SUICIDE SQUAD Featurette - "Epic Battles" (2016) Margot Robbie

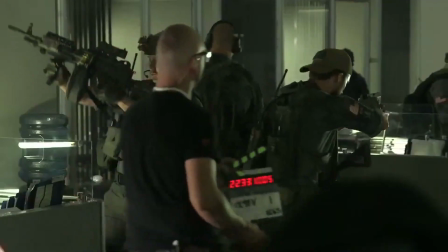4:27 Eyes, ear protection, eye protection. Guys, it's going to be racing.
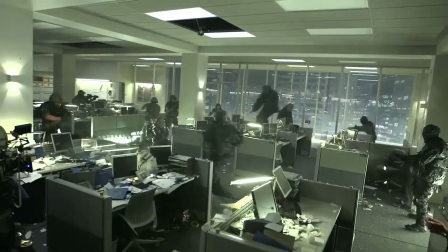4:35 And then we had a second encounter in the office building. Why we really liked the idea of putting it into an office building is it becomes then three-dimensional.
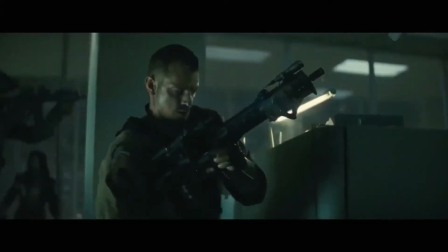4:43 So then it gave us the ability of having the attacks come from all directions.
There's the flag again!
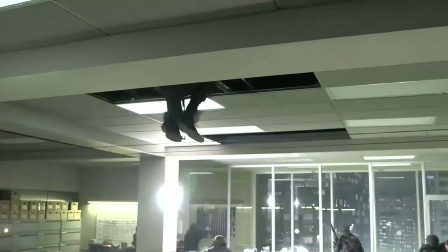4:49 These creatures, they just go through the doors, they go through windows. We had them coming down through the ceiling, so it became a really interesting three-dimensional battle.
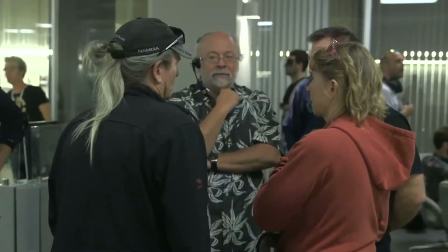5:02 Alex, our art director. She did an amazing job putting that all together and working with stunts to coordinate all the logistics that were needed for that.
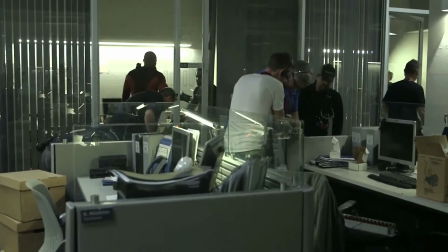5:09 Because also you need to manufacture stuff like 3-4 times. The glass walls, they get blown and they fall apart. It's a huge undertaking.
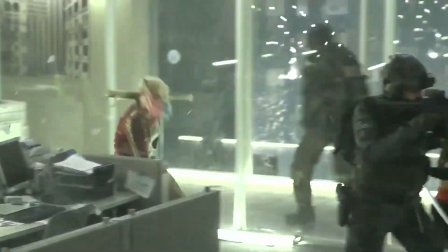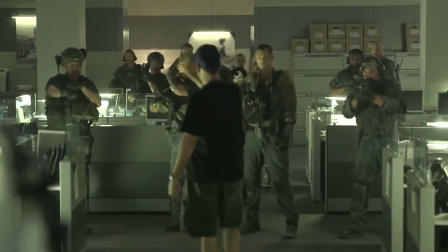5:23 So, you shoot, you shoot, you shoot, you shoot.
David came in and said, squib apocalypse, that's what he wanted.
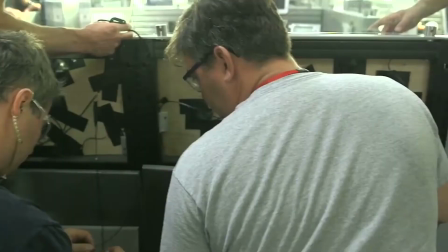5:31 So, as many squibs as we could fit in that space, and that's what we went for.
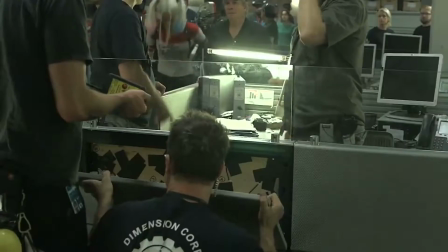5:35 We tried to cram in as many as we could. There's definitely some destruction in there.
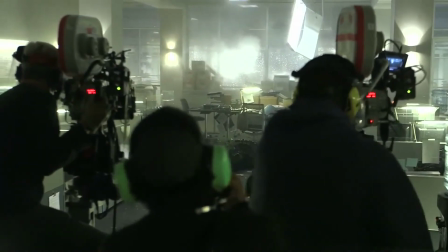5:41 And they had to design things in a way that, you know, if they were focusing on Croc in this moment,
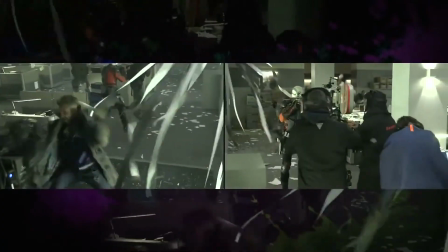5:47 that the fight beat that Deadshot's up to, you know, in the back of frame, matches exactly when they turn around.
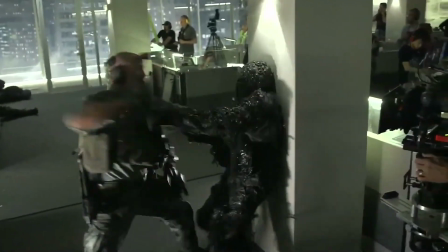5:53 And when you've got 7 or 8 people in the room all fighting multiple adversaries, then you can imagine the chaos.
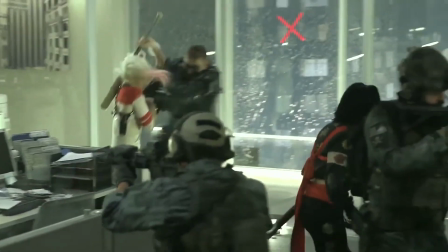6:01 Ingrid, who's my stunt double, she's a real-life badass. Like, she can do anything. She's nuts. But they were really big advocates for letting us do all our own stunts, which was perfect.
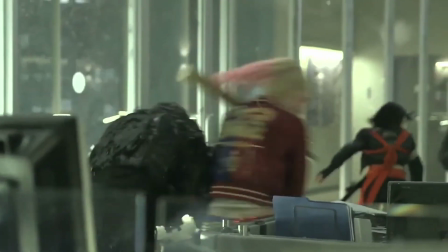6:13 I didn't really want to hand Harley over to someone to do half the film, so it was amazing that I got to do a lot of it. And then there's this one scene where I kind of save everybody's ass.
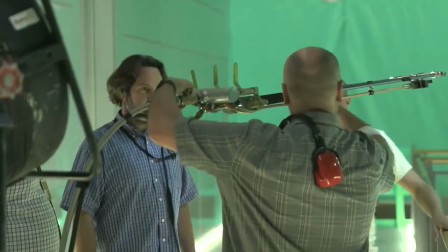6:31 That was a massive effects thing where they had to set up a flamethrower to burn these guys on this like scaffolding.
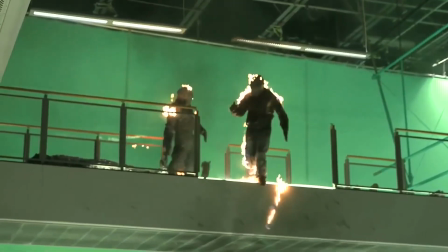6:43 And then they come tumbling down. It's a great shot.
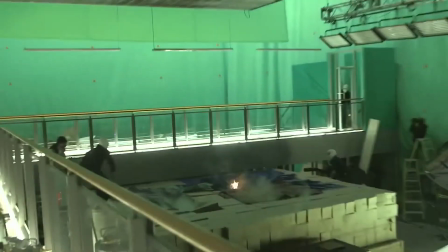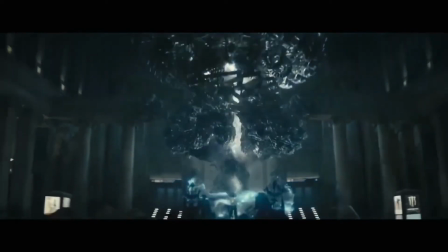7:03 Everyone can see all this trick stuff, right? Yeah, why? I'm off my meds.
Our third and final major set piece of the film, the coming together of all the ideas that we've had through the first two.
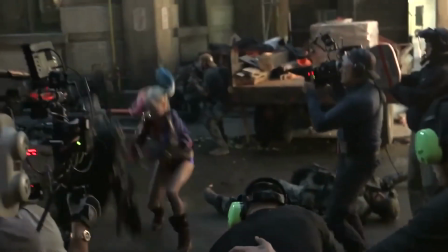7:16 So in the first encounter, they've been actually thrown together, not by choice. And so we're designing action that really involves individuals fighting for themselves.
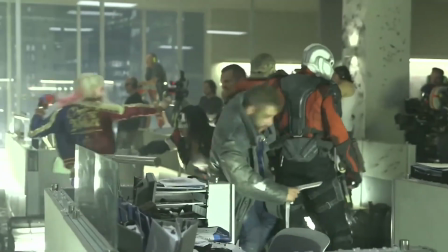7:24 So then we come to the second encounter, which is the first time we get a feeling that the characters actually start working together. So then we get into the third encounter, the end. We're into sort of a spiritual world.
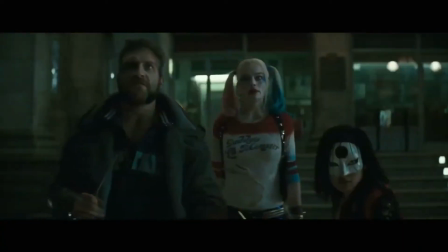7:37 Who's this?
What we're doing in the finale, it's really that blend between visual effects and what we can do practically.
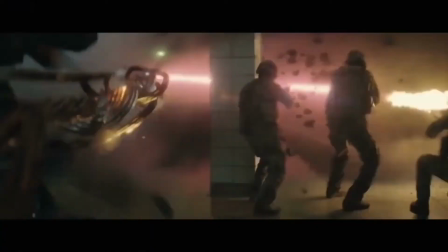7:49 For me, the magic has to have a logic and a visual progression and be part of the world.
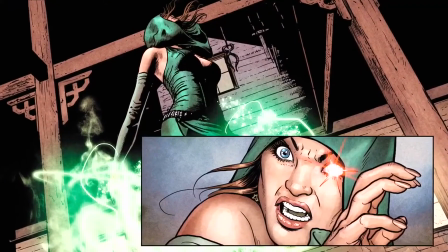7:56 So I drew upon the idea that's in the DC Comics universe about this character's
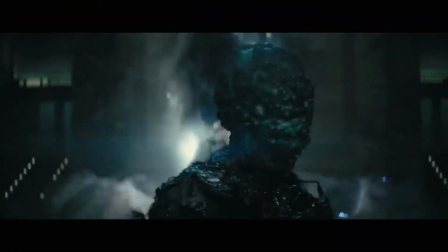8:01 ability to transport people in other dimensions and to have these amazing abilities to transform the environment.
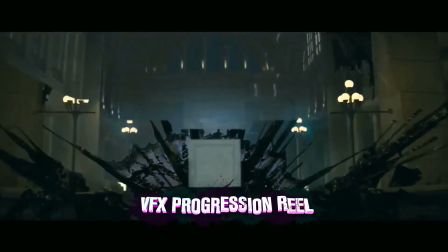8:12 And so how does she do that? How does she manifest that? And that's really the fun part for our guys is designing that visual language. What does that magic look like? And how do we do it in a way that's fresh, but shows that she's not to be messed with?
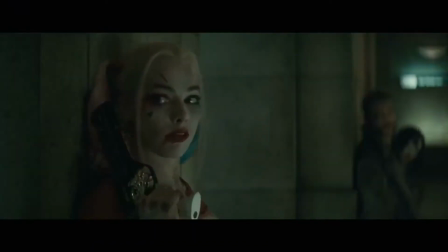8:25 So that was a very long design process for us.